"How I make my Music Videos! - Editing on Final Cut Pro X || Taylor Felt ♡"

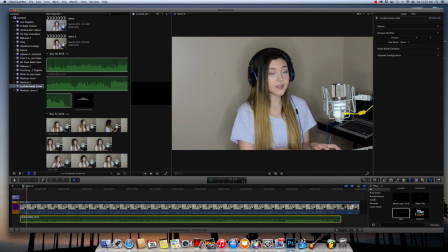258s If I got locked away and we lost it all today.
So now it's synced perfectly. We're gonna just take, this is the volume of the video, so we're gonna take the volume and put it all the way to 0 because you don't wanna hear any of the track of me singing live.
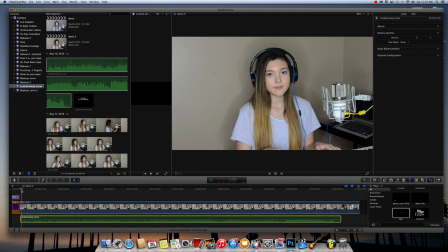275s
So we just wanna hear the track. So here we go, now we're gonna press play. Now you just hear the track. And it looks perfect. So now it's synced with the track. Now I'm just gonna crop it over here.
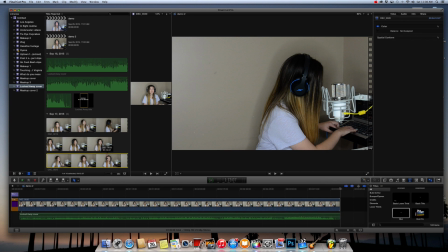291s
And now we're just gonna put, like, if you want, only if you want, you can put an end thank you.
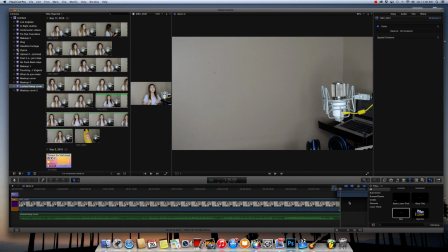297s
So I'm just gonna put this here. This is my thank you.
Thanks so much for watching. Give it a big thumbs up.
So that's my thank you.
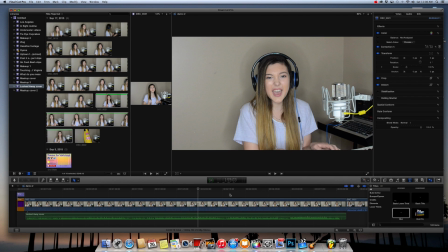312s
first, before we do that, we're gonna do a color correction. So, because I feel like the video is very dull, so we're gonna go color correcting on this clip. So we're gonna go correction 1, arrow, and we're gonna go saturation.
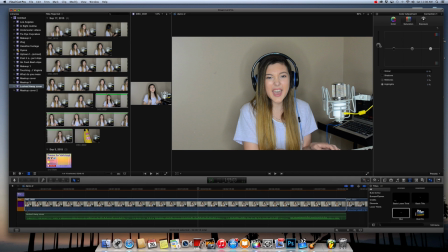327s
Saturation makes it so much brighter and just more colorful. Puts more life into you, you know? So now that it's more colorful, we're gonna go exposure, makes it more brighter. So we'll make it a little brighter. And then the color, always do blue because it kind of works off of saturation and just makes it look a little normal so it's not all weird.
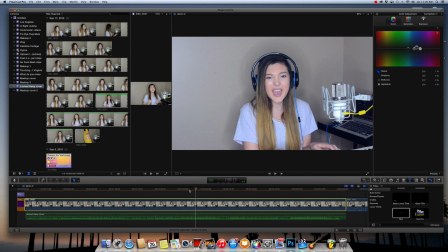346s
So we'll just put a 7. So now this is so much better than that. Like that is so much more brighter and just like more appealing to the eye.
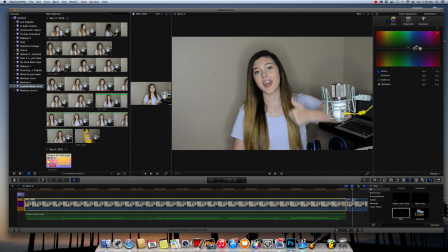356s
So
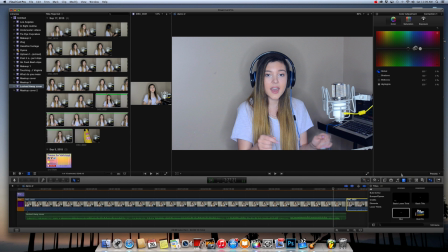361s
now we're just going to put a transition between the clips. So we get a transition, which is like a bow tie right here. And it's called fade to color. It just fades to black, so it just makes it look nice and like it's at the end of the video.
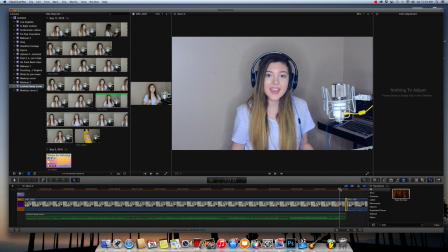378s
So I put that right here. So I'll show you. Yeah. See, it just fades to black. Fade to black at the end here.
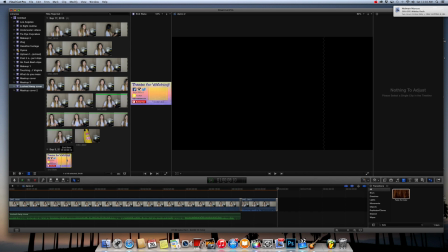389s
Then after you finish the whole video, I made an end slate on PicMonkey,
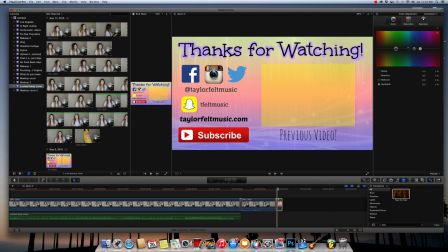393s
where there's so many different tutorials on how to make thumbnails and end slates on PicMonkey. I love that website. It is amazing. So here it is. It's just like you can click to subscribe, all my social media, and my previous video.
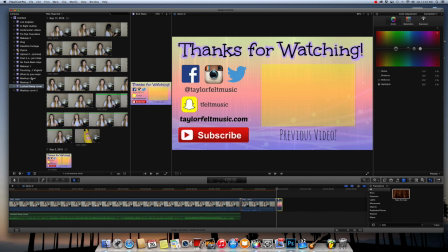408s
So I'm just going to pop my previous video in there. I'm just going to pop a clip from this video.
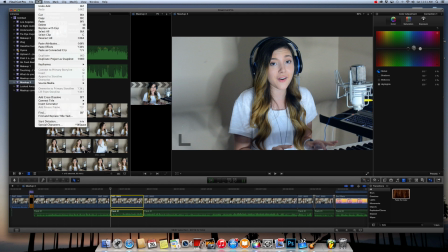413s
So I'll just select it, copy.
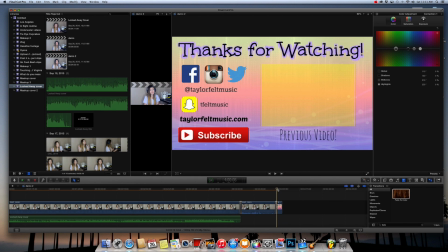419s
Then I go to the locked away video. And then I'll just pop it right on top of the end slate.
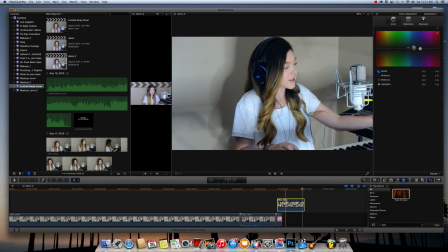428s
So now the video is on top, but it's covering the end slate.
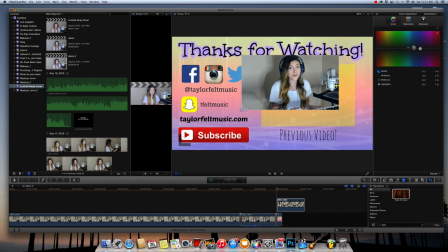432s
So you go here, this is transform, so you just drag it to make it smaller and put it right
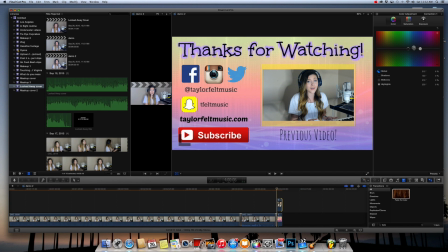442s
in the little box I made for my video, for previous video. So then when I play it, it can show my previous video if someone wants to watch the video I made before.
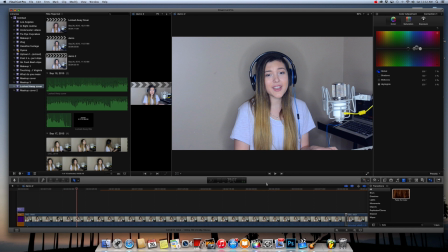451s
So now you've finished your video. It is so easy, you don't need any special skills on editing to do this, and all you do is just syncing, making a title page, transitions, fading to black, or whatever transitions you would like, saying the end, thank you.
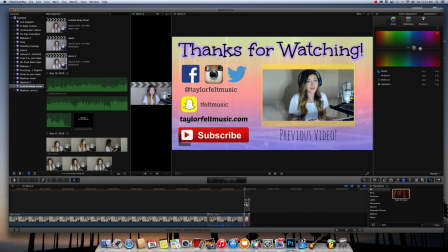467s
So here's the end slate, and then you can click on the video. It's just perfect. Thanks so much for watching. I hope those editing tips really helped out. Final Cut Pro is amazing and is so worth it. But if you guys want an iMovie tutorial, let me know in the comments below. Now you have the info to make your own YouTube video. So go out and make a video and use the hashtag #VideoTipsWithTaylor. I would love to see it. Send it to me on Instagram, Twitter, Facebook. Thanks so much again, and you are amazing. Peace out, my TFORCE. Love you.
So first we start off with an empty project at GarageBand.
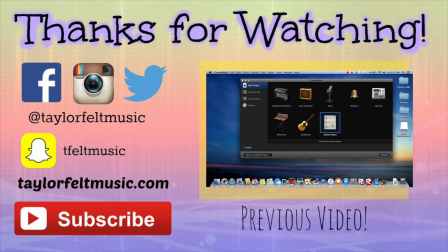504s So let's click on that.